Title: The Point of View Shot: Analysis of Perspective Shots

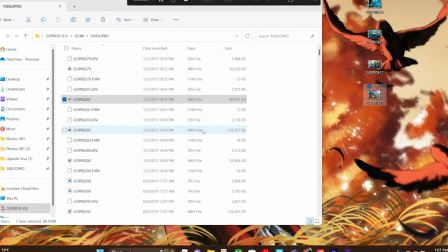(4:16)
Then, open up the appropriate file and you can simply drag it to your desktop, as shown here.
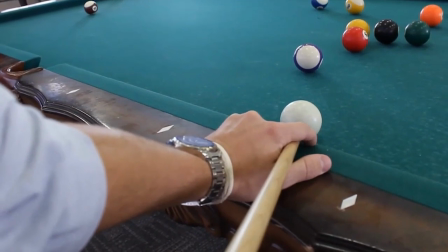(4:23)
In all, point of view shots again add a personalistic shot to a film and provide great value for those wanting various types of shots in their work.
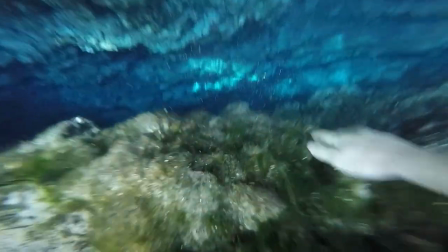(4:33)
Although it may not be the best idea to make an entire film first person like a video game does,
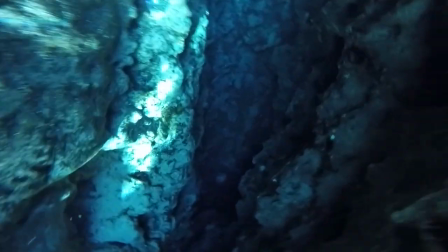(4:38)
having that variety and extra perspective can take a film a long way and possibly make it more wholesome and enjoyable to watch.
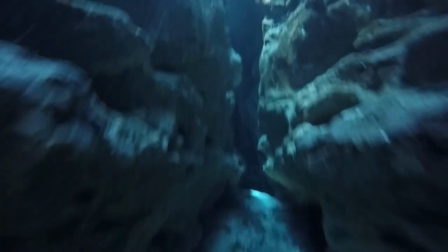(4:47)
Just for a recap, the most practical and affordable way to film point of view is through the use of smaller cameras,
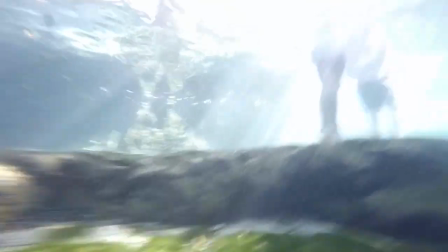(4:53)
such as the GoPro, that are designed to take these kinds of shots. Then, like with any other footage from a camera, you can download from a file and upload it.
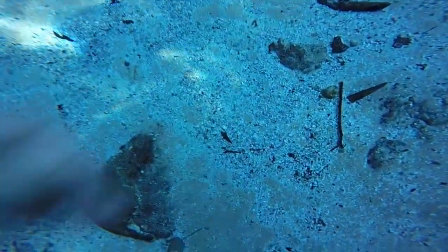(5:04)
This concludes my tutorial video on the point of view shot. Thank you for watching and hope you all enjoyed.
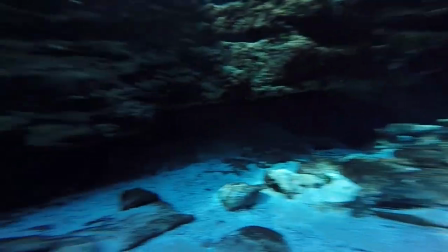(5:10)
See you next time!